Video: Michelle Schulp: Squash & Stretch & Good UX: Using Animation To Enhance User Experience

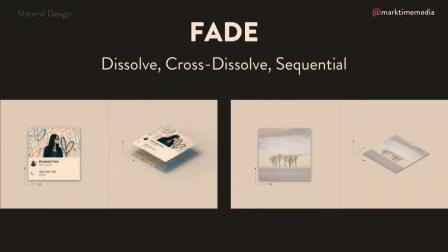16:31 A dissolve, which is a standard fade, where it just fades out. A cross dissolve, which is where it fades out while something else is fading in, so there's an intermediary state where you can kind of see both of them. Or a sequential fade, where it fades out and then the next thing fades in, so you never see them both on stage at the same time.
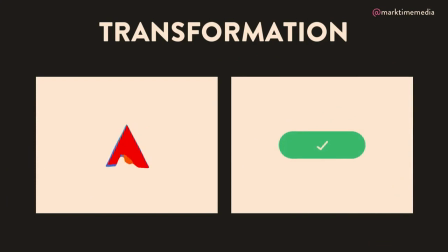16:51 And then we have transformation. Again, this is taking advantage of some tweening, but this is where one object is basically becoming another, like morphing. So the one with the letters is kind of fun. You've probably, I used to play with that stuff and flash all the time back when I first got started.
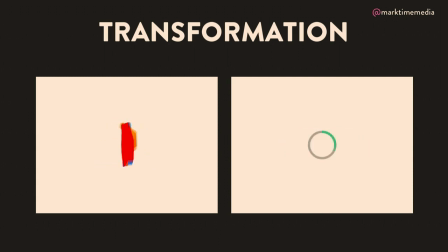17:05 But the one on the right is kind of showing a really nice example of some value of, you know, a button turns into the loader which turns into the confirmation. That's kind of a nice use of transformation. I want to briefly show you this. This is a lot on the screen at once and it's kind of cool.
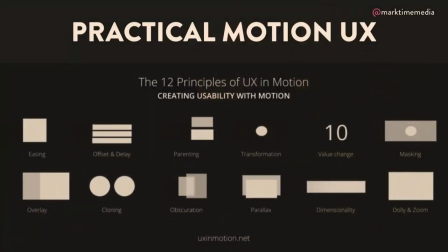17:19 But UX in Motion developed some specific uses of motion patterns that can be used in web design and you might recognize a bunch of these. I would highly recommend you go check out UXInMotion.net, and read a little bit more about these. They're built somewhat upon the principles of animation, somewhat upon just different patterns that you might be seeing, and they all have to do specifically with user experience and motion. But I don't want to go into too much detail on that. I'm kind of giving you an overview of what you can start looking for on your own. So now that we know basically all the elements of the animation and what we can animate and in what way,
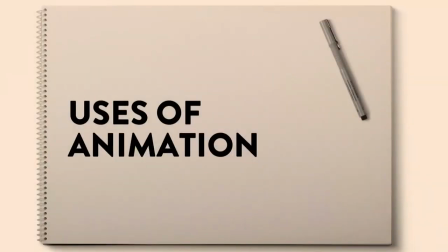17:56 how do we then use animation semantically and usefully in order to add value to our websites, right? Like we're not just doing it for doing it. One thing that animation is very good at is providing a hierarchical context.
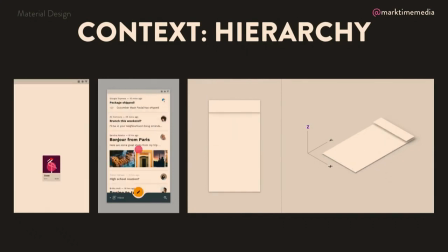18:13 So we want to establish hierarchical relationships between different things or show how we are navigating between layers.
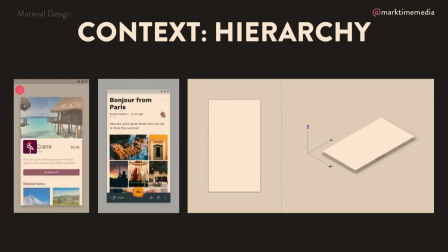18:19 Again, these are some really good material design examples showing how parent objects become child objects, how tiles become full screen things, and how layers relate to each other, using animation in the web to give you that context and establish that hierarchy. It's also really useful for establishing relationships.
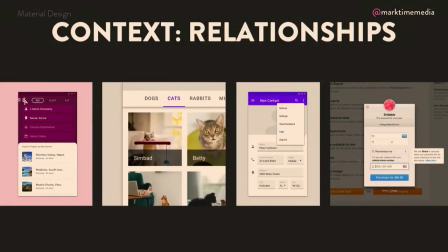18:41 So the first couple on here are what's known as tab-to-tab, or scrolling and swiping relationships, which are basically peer-to-peer relationships.
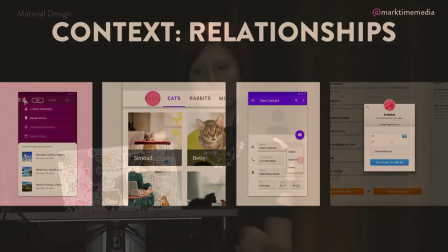18:49 So they're equal hierarchy, you know, cats and dogs. We could argue whether or not they're the same, but for this sake, they're the same. They're kind of peers in terms of navigational hierarchy. There's also relating drop downs to their menu items.
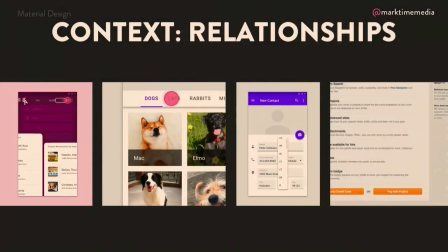19:03 So the third one has a lot of examples of showing how the elements relate to the button that you clicked on.
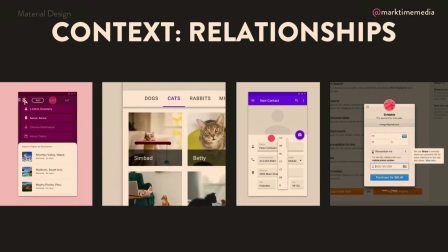19:08 So it's easier to tell where they came from. Expansions, accordions, or drop downs are a great example of using animation. Rather than just happening, you can see, oh, this came from here and this goes back to here. And another great example is loading icons or placeholders showing where the content is going to eventually be.
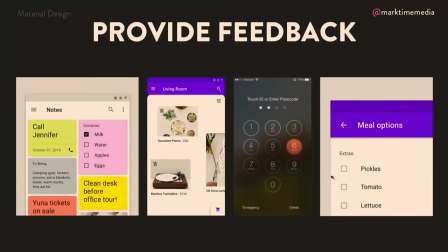19:28 It's also really, really useful to provide feedback, which means that it's indicating that a user has done something and that you've received that action and it's working, right? So basic example is like a check box, right? You check it and there's a little animation that shows that it's checked. Great, perfect. Clicking and dragging or pressing and dragging on mobile, very useful to show like, hey, we have actually picked up this thing. This is where it's going to move to. this is where it's going to settle down at. Adding something to cart and showing like, oh cool, now it's in the cart, I just used that animation.
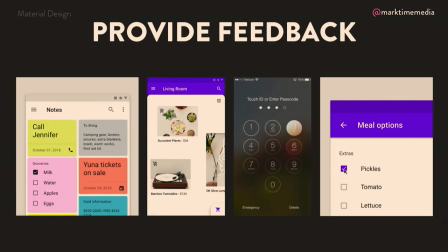19:59 Or even something as simple as pressing buttons to enter in your passcode on your phone, and yes, I have pressed these buttons, and then yes, the password is correct, or no, the password's not correct. We're using animation to convey all of those things. Yeah, it's really good for success and error states, which there's another great example on this page for indicating status,
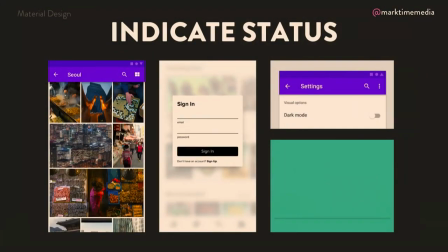20:18 just shaking it a little bit to be like, hey, no, you typed something in a little bit wrong.
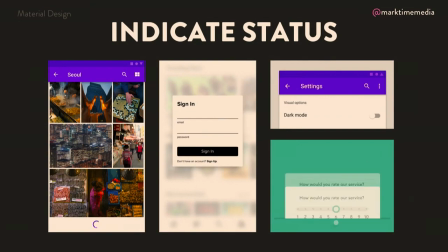20:24 Another great status indicator is when you're loading new content, showing where that content is going to load, which is a great example on the left-hand side there. Toggling in between states, so for example here, light mode versus dark mode, we're using animation to show that.